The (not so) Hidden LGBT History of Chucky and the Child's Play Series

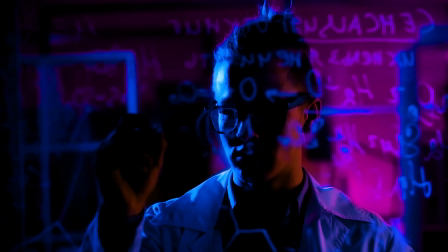There is no way to scientifically determine whether something's of good taste, same as you can't scientifically determine whether something's camp.
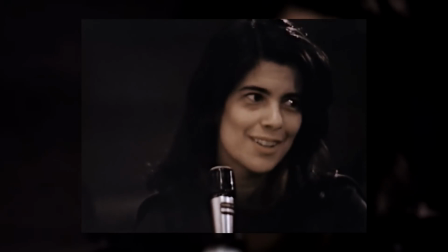And that's a question that writer Susan Sontag tackled in her 1964 essay, Notes on Camp.
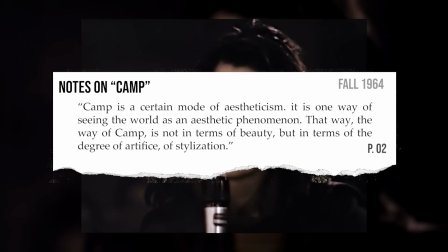She positioned camp as a sort of sensibility, an aesthetic form,
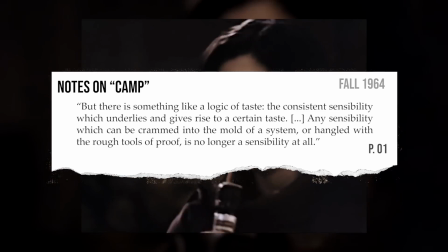something which, if turned into a system, to be applied onto media, is no longer camp.
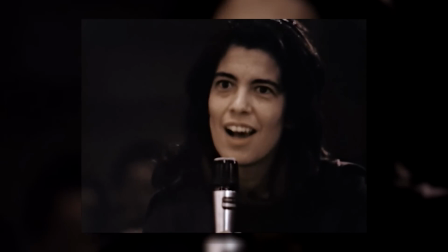In other words, you have to be loosey-goosey in your examination of what is or isn't camp.
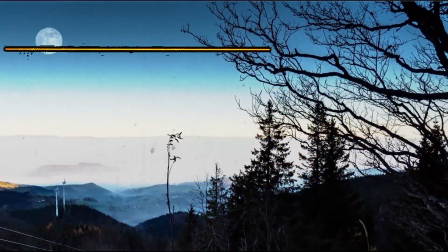There is a sort of logic, but it's nebulous.
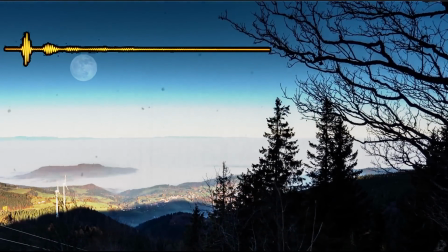While I could go over this in more detail, I'll put a link to her essay in the description and highly recommend that you read the article on your own.
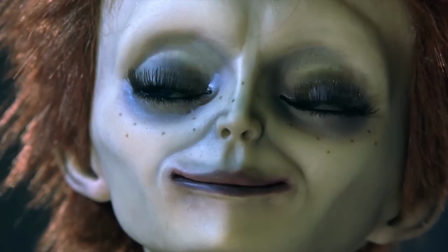Instead, I'll use certain points of her essay to describe how Seed of Chucky, as well as the entire series, embodies camp aesthetics.
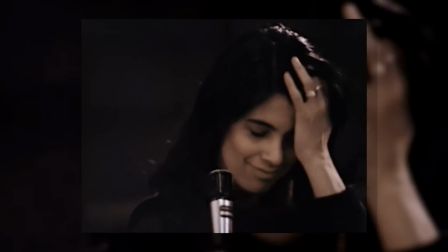Camp isn't just bad art or kitschiness through any perspective. Its terribleness must be seen through a serious point of view.
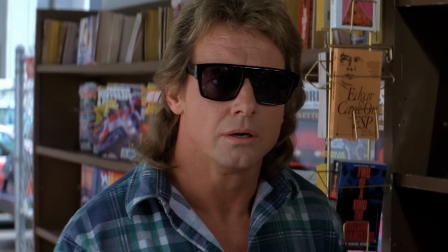And according to that line, most, if not all, horror films would fall under this umbrella.
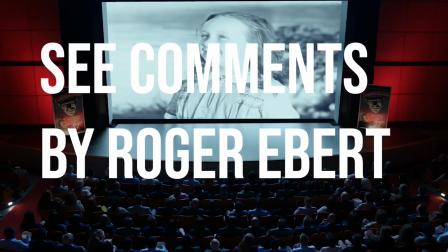As a genre, horror is often derided and criticized as an art form.
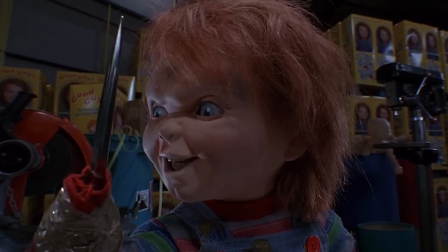Simply by existing as a horror film, the Child's Play franchise has begun its journey into camp.
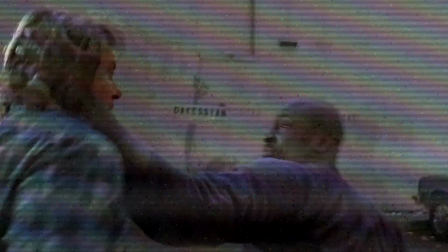And yes, I am implying that all horror films embody a little bit of queerness in their own way.
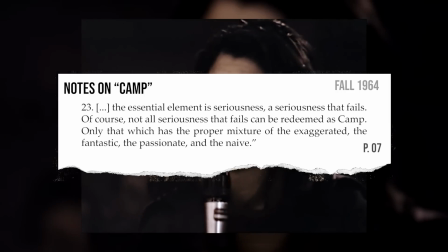According to Sontag, the essential element of camp is seriousness, but specifically one that fails in being serious.
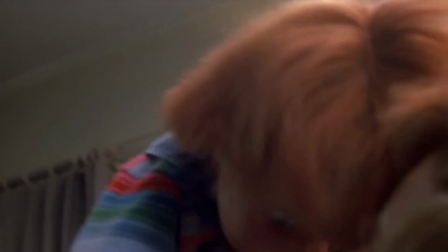And that's the entire concept of a killer doll.
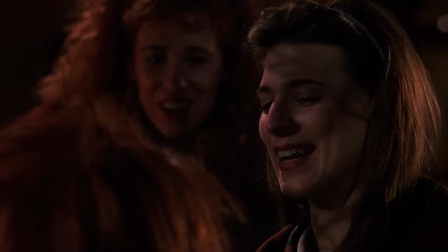The viewer is supposed to fear the slasher, but it's near impossible to take Chucky seriously as any sort of viable threat, as long as you have the lights on, of course.
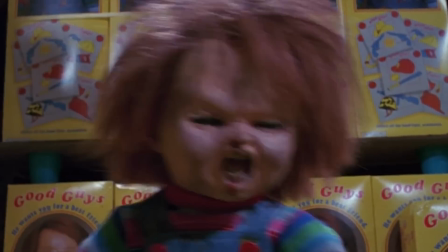But these films expect you to take Chucky seriously as a threat to our protagonists.
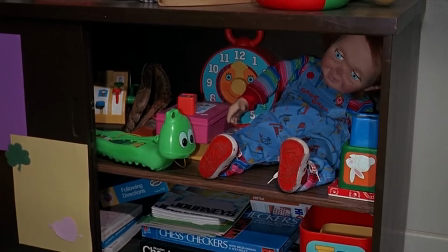Ironically, Chucky only exists as a danger if those he wants to kill assume that he's a toy and don't take him seriously.
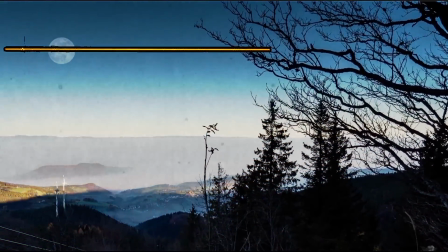It's all about dethroning the serious. Most who watch Child's Play aren't doing it to get some sort of treatise on the anguish of death and violence.
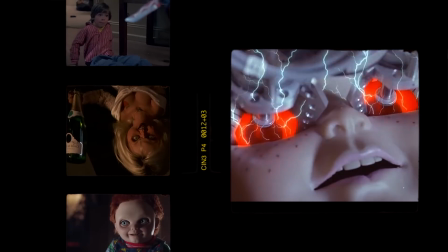We watch Child's Play because of the dark humor and anti-seriousness that underlines each kill in every film.
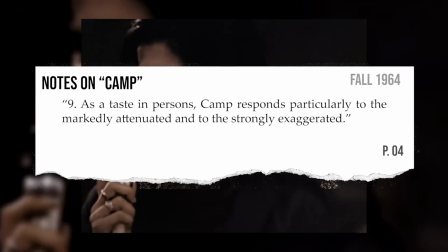Camp is marked by a strong overemphasis and performance of personal characteristics like gender,
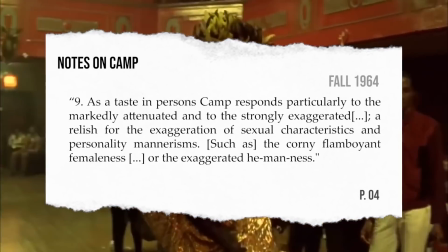whether it's in characters performing garish exaggerations of expected gender expressions like the hypermasculine,
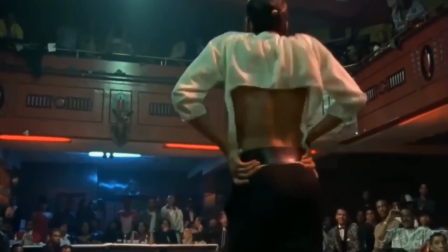the hyperfeminine, or the hypersexualized, or whether it's going against the grain of those same expectations in the form of androgyny.
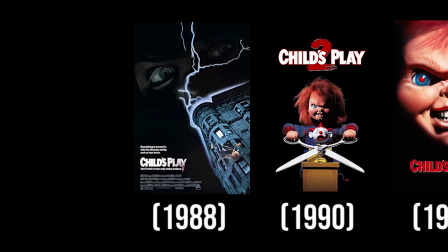And we can see examples of this throughout the franchise. Take Tiff.
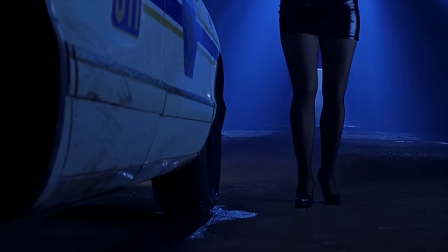From her first on-screen appearance, every outfit she wears while alive veers into the hyperfeminine/hypersexual.
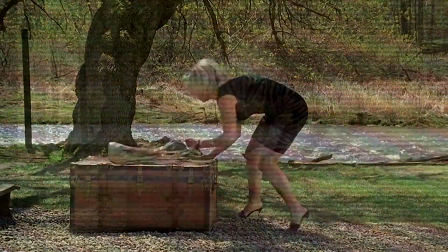Perfect hair and perfect makeup. It's 10 a.m. Tiff. High heels and mini dresses are not appropriate attire for disposing of a body.
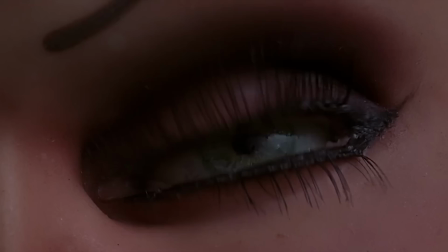Also, one of the first things she does after being resurrected into a doll's body is to give herself a complete makeover,
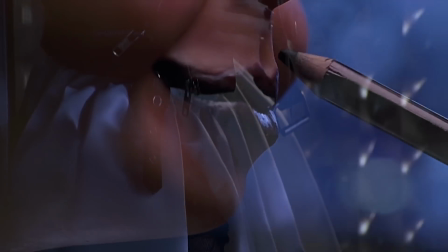embodying the same hyper-feminine, hypersexual look she had when alive. And let's be honest, it's an absolutely iconic look.
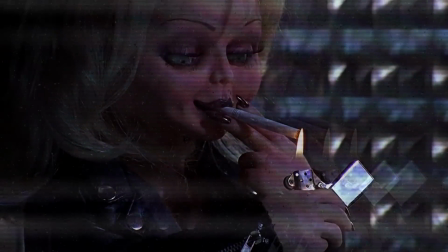I mean, personally, I would have other priorities if I found myself in her doll shoes, but to each their own.
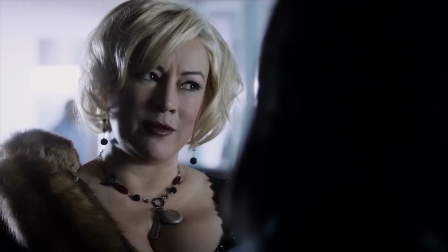And Tiff isn't the only way this film plays with the camp possibility of gender.
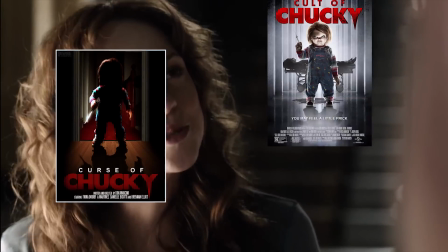Nika Pierce, the protagonist from Curse of Chucky and Cult of Chucky, is possessed by Chucky by the end of the latter.
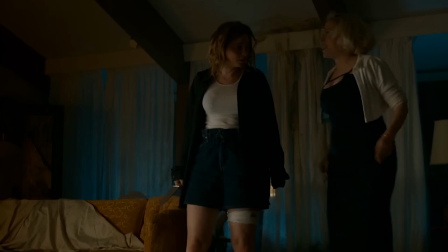Throughout the television series which follows Cult of, Nika is exclusively portrayed in outfits which highlight the character's androgyny.
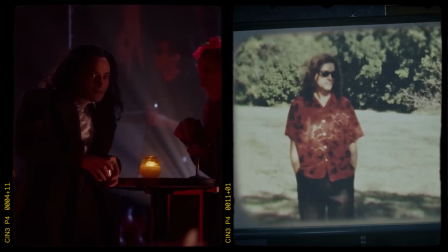Even the portrayal of Charles Lee Ray in flashbacks veers into this territory.
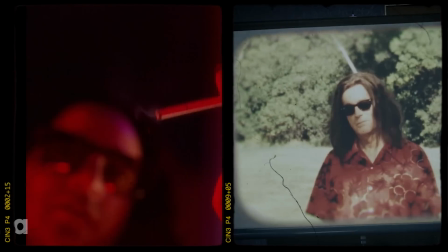His perpetual suit is loose-fitting, and his greasy hair is long and black, falling below his shoulders.
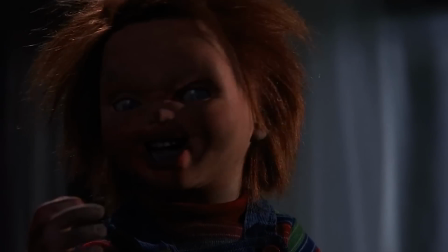To add to the androgyny and the way this film plays with gender, he's played by Fiona Dourif,
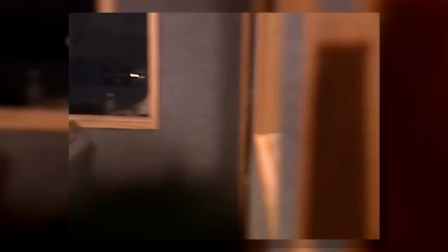the same actor for Nika Pierce, with the original voice of Chucky, Brad Dourif, dubbed over.
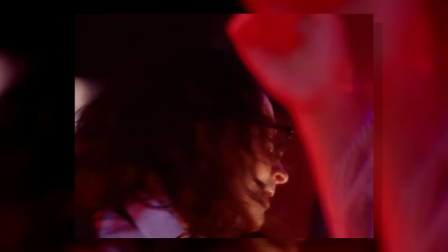And so our expectations of gender, both in the character and in its actor, are subverted.
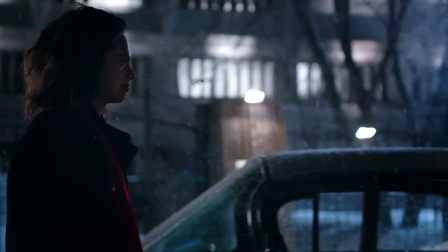We experience camp in our viewing as much as Fiona Dourif embodies camp in her performance.